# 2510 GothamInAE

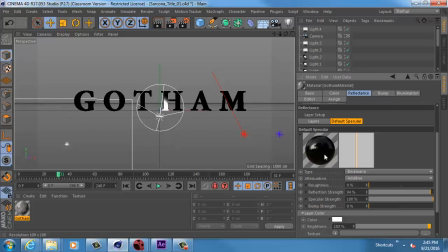(4:29)
Oh no, right, it's just reflection, duh. Yeah, so there's our reflection that's happening on top of that. Okay, so I want to have some roughness there. I want to have some bump strength on top of this. And I want to find something that looks decent. You could also tint it.
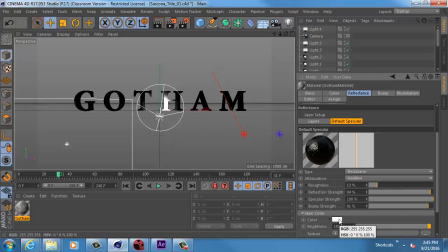(4:46)
So if you see something anywhere it says color, if it's transparency, if it's reflection, whatever, you can tint these things too. So I could actually tint my reflection to be kind of green and give it a different tone.
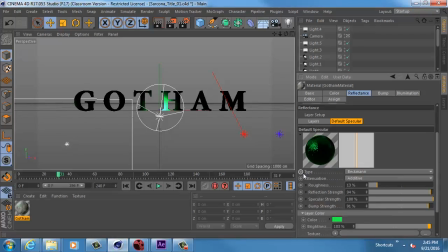(4:58)
So if I wanted my Batman logo to have like a yellow or an orange tone, I could do it right there inside of the reflection instead of doing that on the color itself.
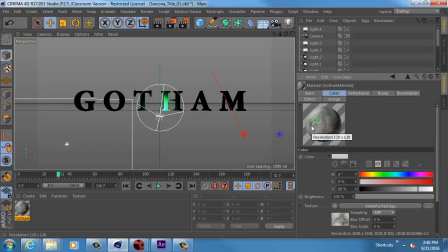(5:07)
And then you see how it blends with the color and the reflection are kind of mixed together.
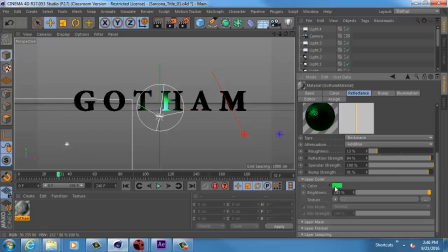(5:12)
So it's kind of a neat way to tint it, or also just kind of see what it looks like.
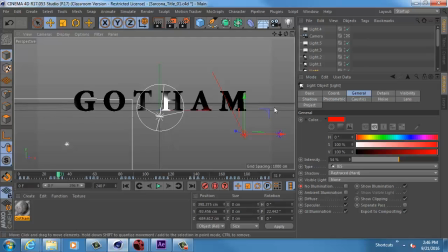(5:17)
Okay, and then I just went into my lights and I just adjusted some of their intensities a little bit.
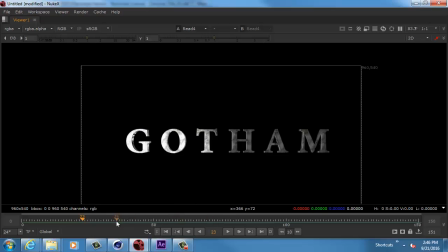(5:23)
I still need to adjust some of these because if I look at this, the left side of this gets washed out pretty easy.
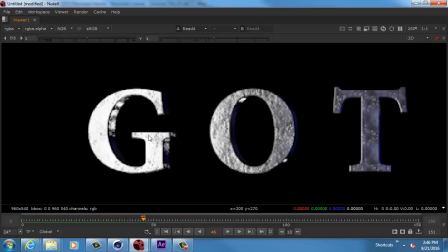(5:29)
Like right there, that's pretty washed out. There's probably a bit more washed out than I want.
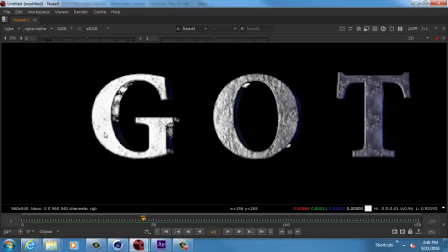(5:35)
So again, I can see what the issue is, and then I can go back into Cinema and just knock down the intensity of that light.
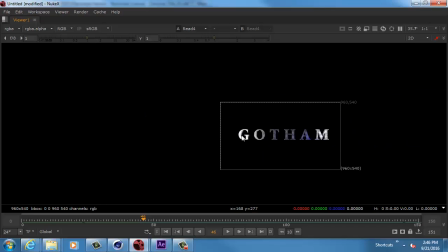(5:43)
Okay, and same thing for this other light. We have this.
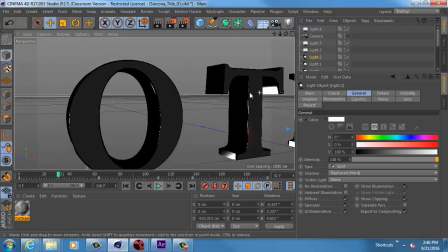(5:48)
Let me jump out of my camera. Yes, sir. Does new update live? No, I'd have to re-render it and then reload, and then it would.
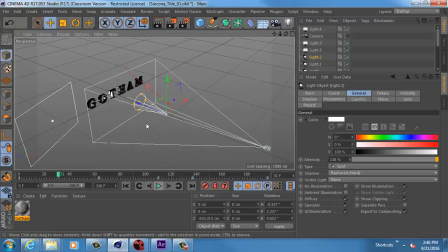(5:57)
Yeah. I have this other light that's inside here. I don't believe this one was in there. I didn't do a backlight, right? You did. I did do a backlight. Okay. Oh no, not a backlight. I'm sorry, I did aerial. Right. So one of the things, I was losing some of my background. I was losing some of the shape of my letters.
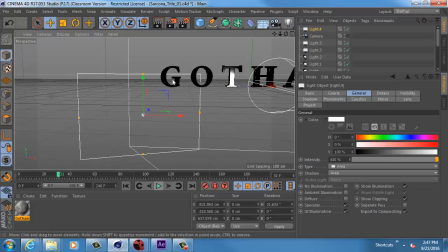(6:14)
Every time it went dark, I would lose the entire letter. So what I did was I put a light behind it. So remember your photography class, you have a light behind the object just to help create some rim light.
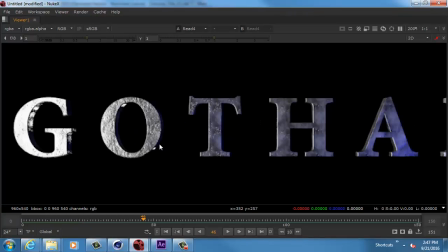(6:24)
So that's what I'm getting in here. These little lights there, and this kind of stuff right here and right there. Those are helping pull out the shape a little bit better. Okay. Let me see if I have my very first one.
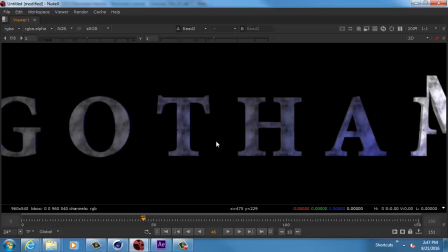(6:38)
That one. Yeah, this is without any of that rim light. So you see how blah this really is.
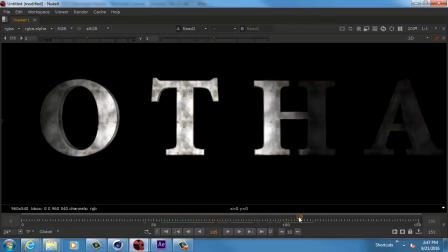(6:45)
Right, and so adding that rim light really helps kind of pull up some of that stuff. And again, it's one of those things where as you're progressing, you'll pick up on all these little details.
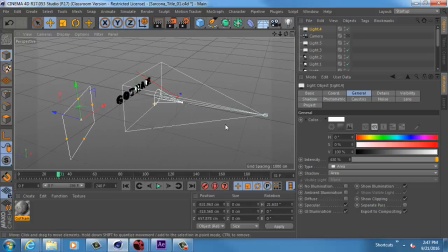(6:56)
And then where's my other light? So I have that light, this light, okay. So then I have this other light here. This is that area light that I did mention. And this one is flashing on and off, okay.
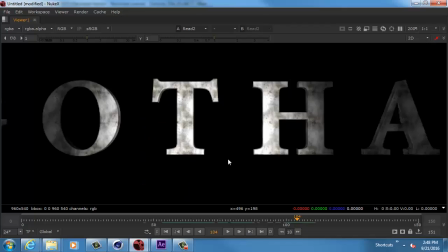(7:09)
Now if I watch the video of it, the good one,
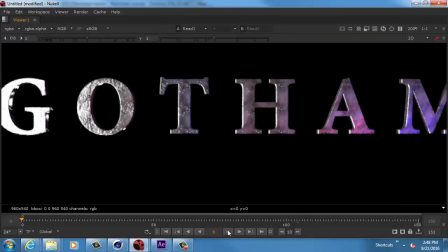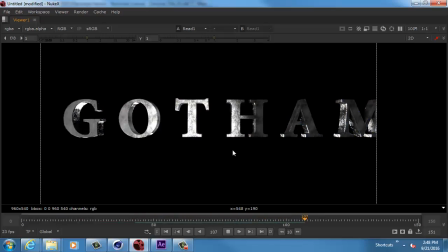(7:17)
one of the things I don't like is that it's too consistent. Boom, boom, boom. The light goes on like in a pretty consistent manner. So I want to go back into Cinema and I want to just give it some variance, okay?
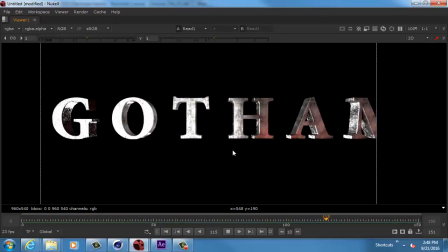(7:29)
Maybe even just kind of mess with the curves of it just to control what it's doing, okay?
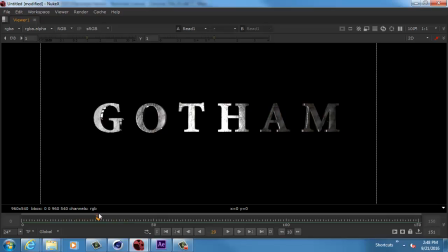(7:36)
Because it feels like it's dropping down. I'm looking at the light on the far left side. It drops down to dark and then it bumps back up, and then it drops down to dark and bumps back up.
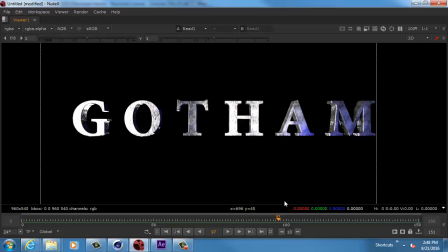(7:46)
It drops down to dark and bumps back up. It's too consistent. It's not a police light. This is kind of just like some random flashing light flickering or something.
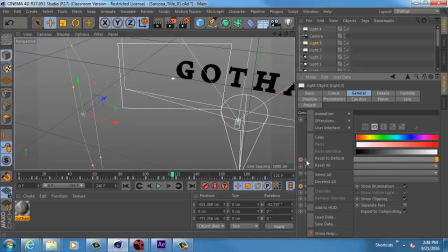(7:54)
Okay, so that's all done on intensity. So if I right click on intensity, I go to my animation and I show my curve.
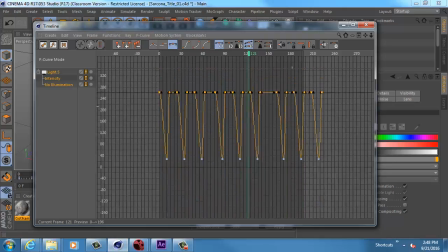(8:02)
This is all the curve for that animation. So what I can do is just kind of randomize this. So I can just move this one up, move that one down. And I'm not really even concerned with if I cross them, it's going to do something weird.
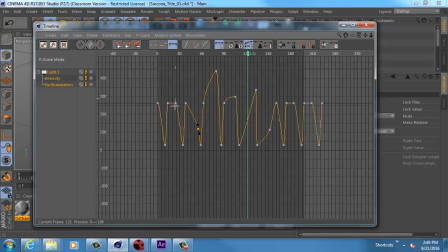(8:17)
I just want to give something different here than what I currently have. I just want this to look a little bit more interesting than what I currently had. So it doesn't matter how you adjust it? Well, it matters to a point. I don't want to go crazy and like crank it way up, then all of a sudden I'm blasting it.
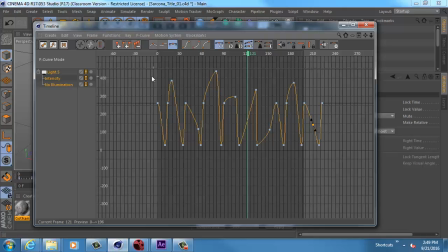(8:33)
But I don't want to make it too subtle either, right? This is actually probably a little bit too tall.